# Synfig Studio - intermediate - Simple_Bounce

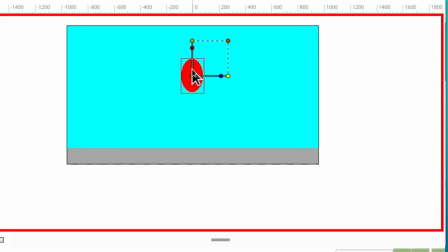So let's just get a little, it's shooting up and we got a little stretch. So that's what I want you to do now.
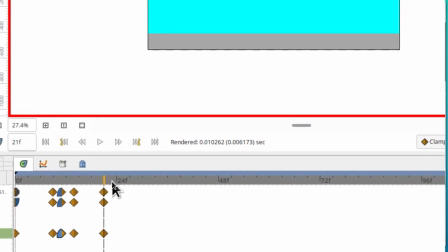Okay, so our next point will be at that 1 second mark, just three frames from our last one. And this is where we're gonna top out at the top. So let's take this guy.
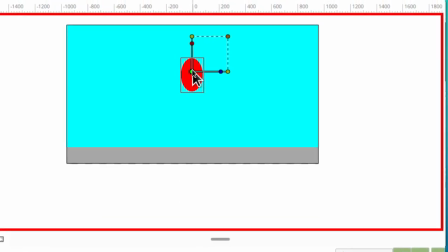Well, let me just control Z because I wasn't holding down shift to make sure it was straight. We'll bring him up to there, say that's the top.
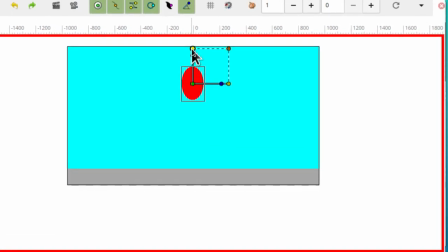So at the top, he's going to return to his ball shape.
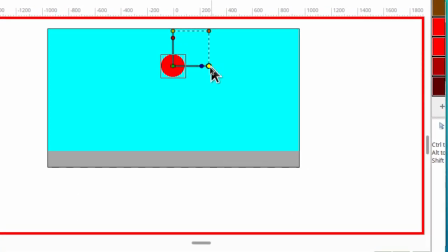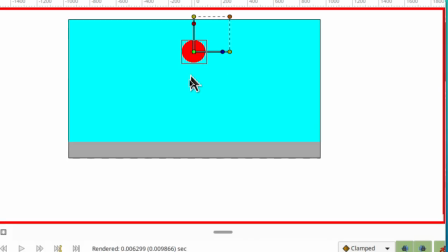Somewhere around there. Also, well, just go ahead and do that.
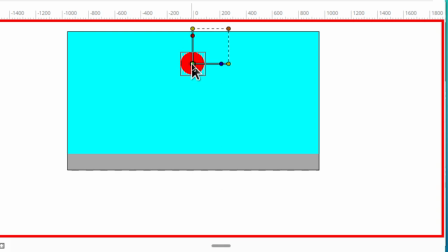Get it to that top point. Now the also.
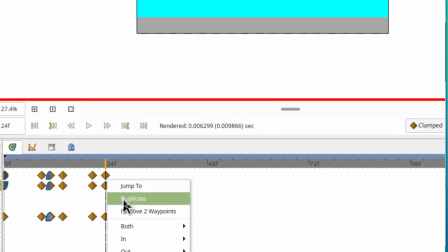So also, when you're topping out, you've got a situation where you're going to be both easing in and out.
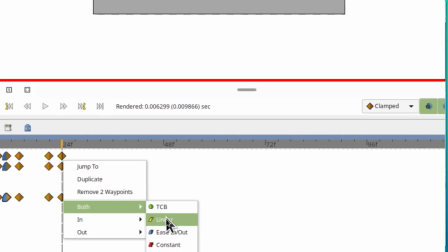So you can go both, ease in, ease out.
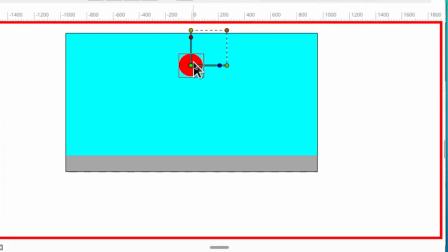And that way, as he slows down against gravity, it'll slow down, but it'll also slowly pick up speed as it falls again.
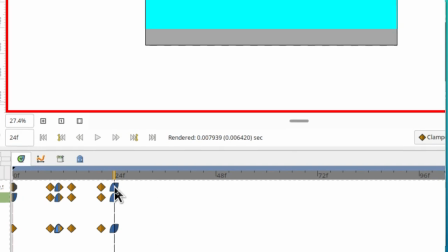So do that. Make that both in and out easing.
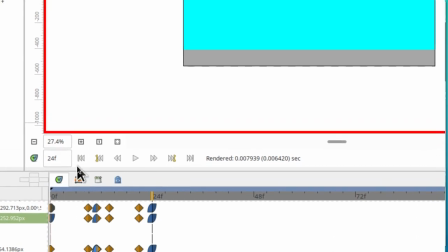All right, let's review. So at the beginning, we're at the top.
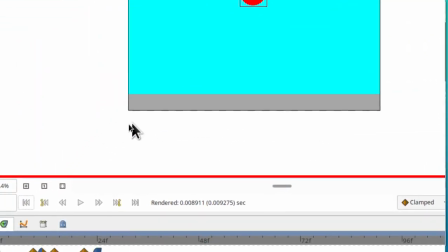Somebody's dropped the ball.
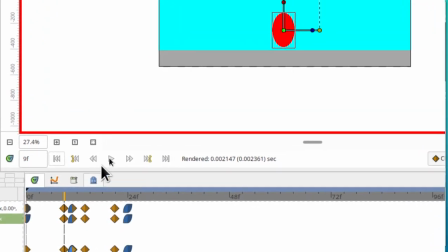And in three quick frames, it has built up speed, so it's stretching here before it hits.
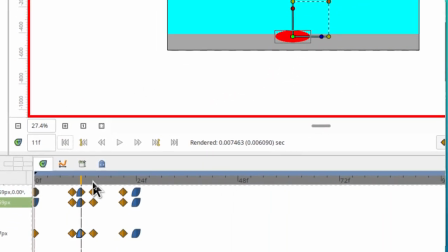It then hits and squishes. It bounces out of the squish.
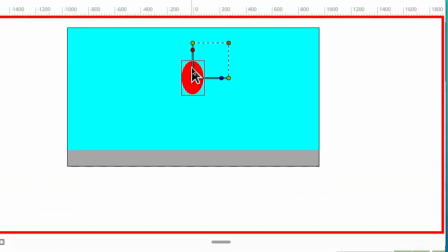It gains momentum as it goes up and stretches out again.
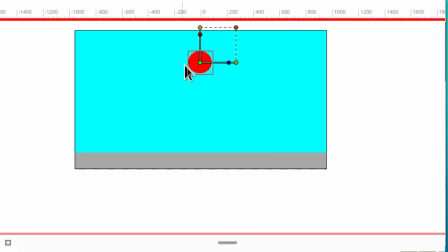And then forms a round ball as it loses that energy and goes to the top.
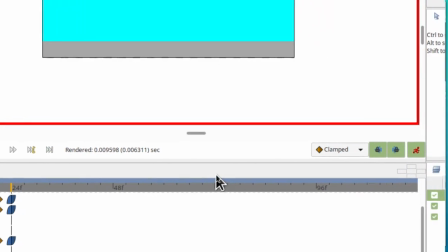So that's the formula you'll repeat for the rest of this way, and always bouncing a little less.
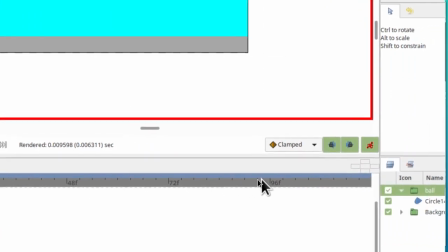So see if you can complete it, and I'll show you what it looks like when I complete mine.
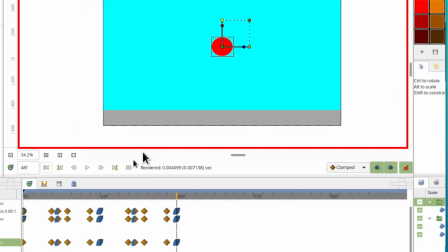Okay, let's see how you did.
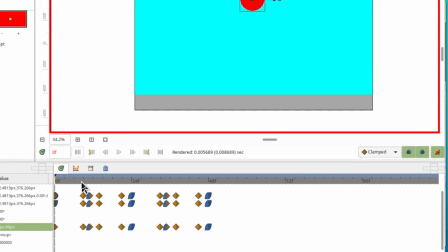So remember, we started with it being up top, and then we went through all the steps of stretching, squashing,
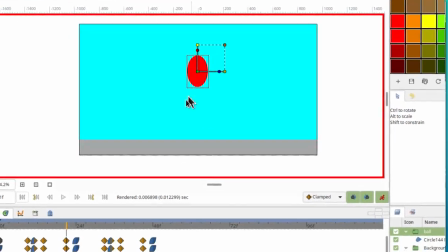stretching, returning to normal shape, stretching again once we built up speed, and then normal shape at the top.
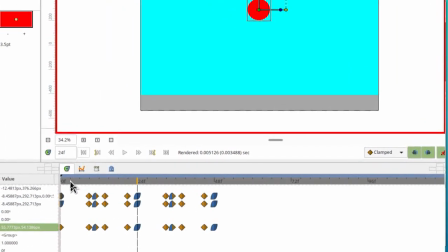So this then repeats in the pattern right after this. So the 1, 2, 3 that we went through and started here, just happens again.
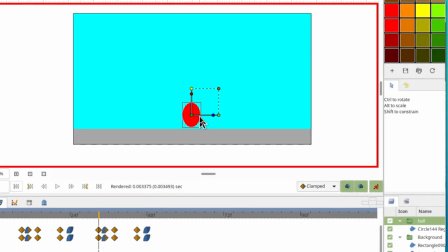1, 2, 3, and it starts with the fall down and we're stretching again. Then we hit the ground and we squash.
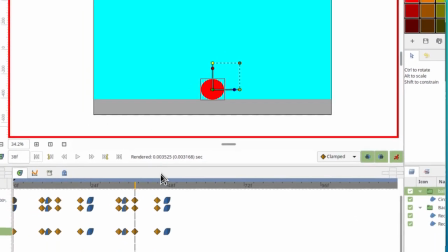Then we bounce back up and return to ball shape. We bounce higher and pick up speed and get a little stretch.
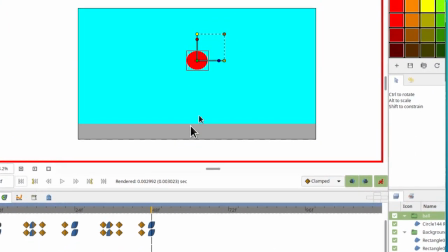And then we hit the top again. So we're at that.
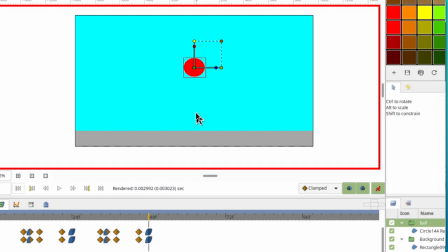So I'm going to now just ask you to fix any problems that you might have had.
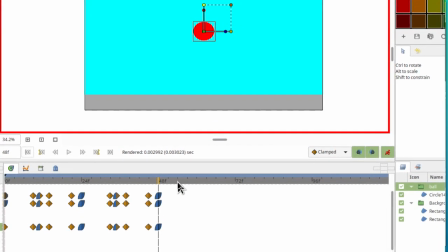Get your instructor over to help you if you need that. And then I'll show you an easier way that we can copy duplicate sequences. Okay, so here's what we want to do. We know our pattern. So we can go 1, 2, 3, click there.
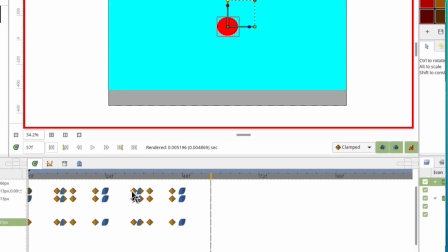That's where we want it to go. Then the pattern that we want to duplicate is this one.
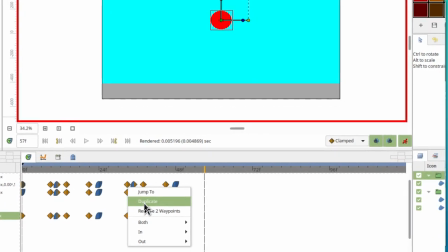So we'll right click here and then select duplicate. So I want you to do that. Those two steps. You got to select here and then you got to right click on what you want and click duplicate.
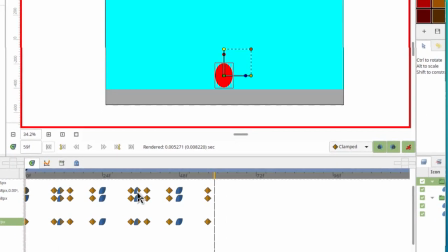Then we can do it again. So we know the next one's right close. So we pick that spot and then we select duplicate.
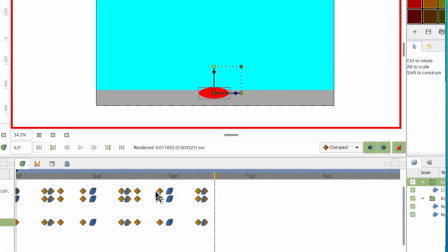This next one's about 3 frames out. Select that spot, right click, duplicate. Then we go to the 3 frame, so that one 3 frames just away from 72, just like this one's 3 frames away from 48. That's the one we copy, we right click and duplicate.
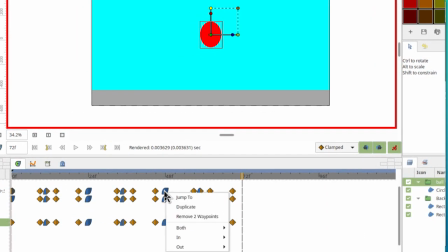And finally, at the 72nd frame, we're going to duplicate the one that's at the top.
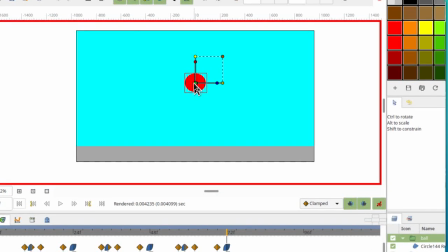So the only thing we might change here is it's going to have lost some energy, won't be bouncing quite as well.